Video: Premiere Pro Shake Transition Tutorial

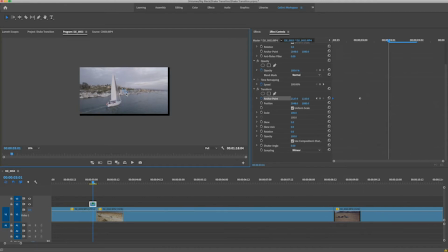201s
And that made another keyframe. and we're going to go over again and we're going to go back up in here and you know you can really do whatever you want with this you can either make it more exaggerated or less exaggerated i want to go too much more and i'll i'll show you
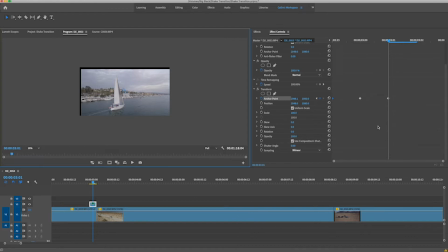218s
why in a second here but i'm going to try to keep it pretty consistent so now i have those key three keyframes and move over one more time click this anchor point and drag it back down here now me personally I like the diagonal to go from top left bottom right or top
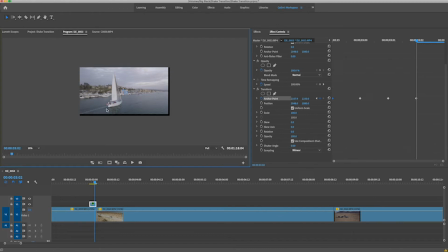236s
right to bottom left just the diagonal shake is nice you can go up down left right a circle you know whatever type I like the diagonal so you can do either any of that okay so now once you have all those keyframes we're gonna go down here we're gonna turn this
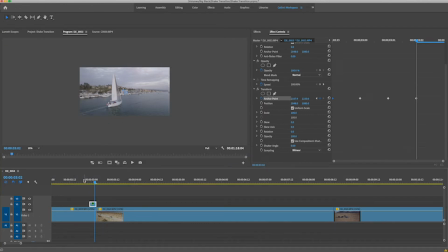257s
this eyeball back on so we now see the lower track. And if we go ahead and play this through, let's see what it looks like.
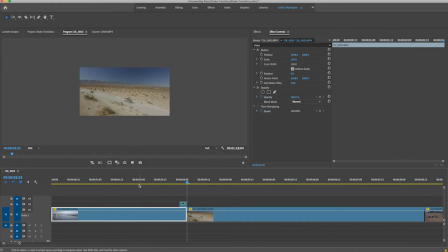265s
Okay, so you get that little bit of shake. We'll back up. A little shake. Okay, so that's the gist of the transition right there. You know, you add some sound effects to that, and that's going to look really cool, like a glitch or a whoosh, whoosh, something like that.
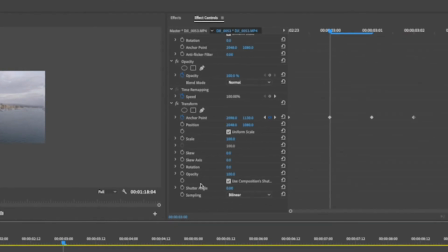279s
But one thing that I would recommend to make this a little bit better is if you go down right here where it says use composition shutter angle that's what it says if you drag it out shutter angle turn that off and go up and go into here and do 180 and you'll see
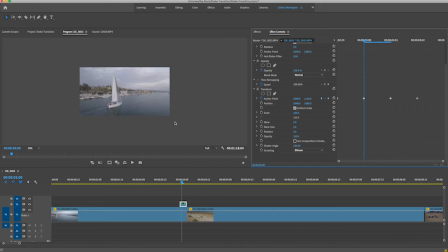297s
how that kind of puts some blur in there and that kind of mimics the motion that the clip is moving in and gives it a little bit more motion blur so now if we play that again you know you can see a little bit more blur happening. Now that's cool you know you can change this clip you can make it longer than four frames shorter.
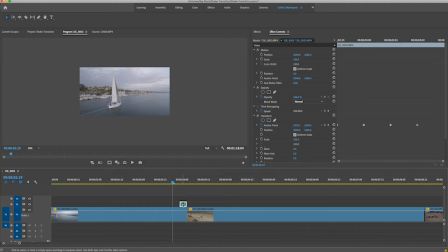316s
From my experience I like to keep it in about four frames it just works pretty well for me and you know you can leave it just like that but what I would recommend what I like to do is I like to add the same effect at the beginning of the next clip it
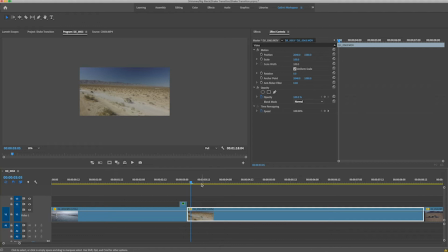333s
just kind of helps connect the two clips together and makes the transition a little bit more smooth so click on your
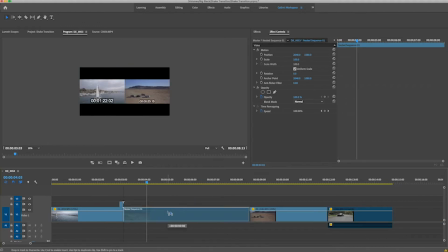338s
clip hold option and drag the clip to the track above and just like before trim this down to about four frames
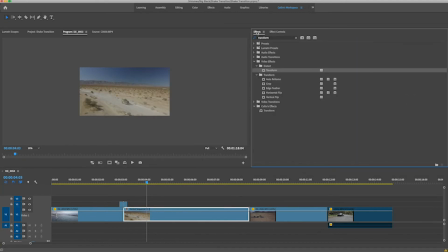348s
just like that go back into the effects panel click and drag transform on to the transition clip and we're going to go to the beginning of it and go into your effects control go down to
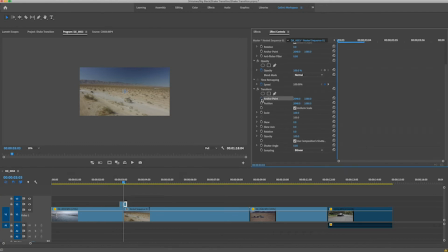363s
transform turn the anchor point on and then you can move this over
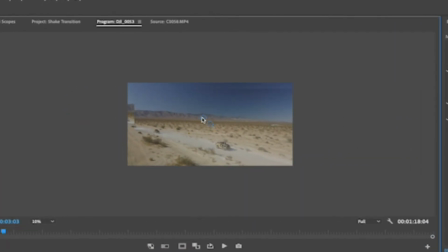374s
just like that now you can kind of see if i move this too much you start to see the edges of the top clip and you don't want to move it too much because when you play back your clip,
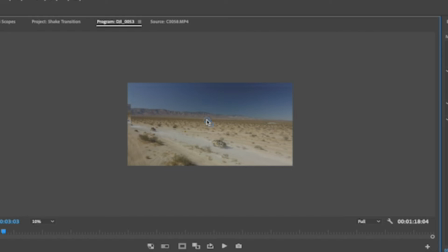386s
you're going to start to see those edges and it's just not going to look smooth. So I wouldn't move it too much further than what it is now.
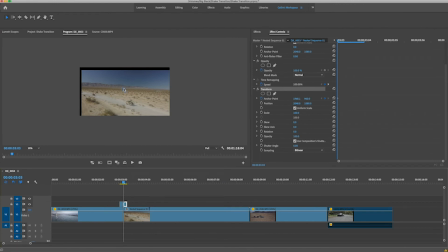394s
If I turn that lower layer, you can see exactly what I'm talking about. So that's pretty good right there.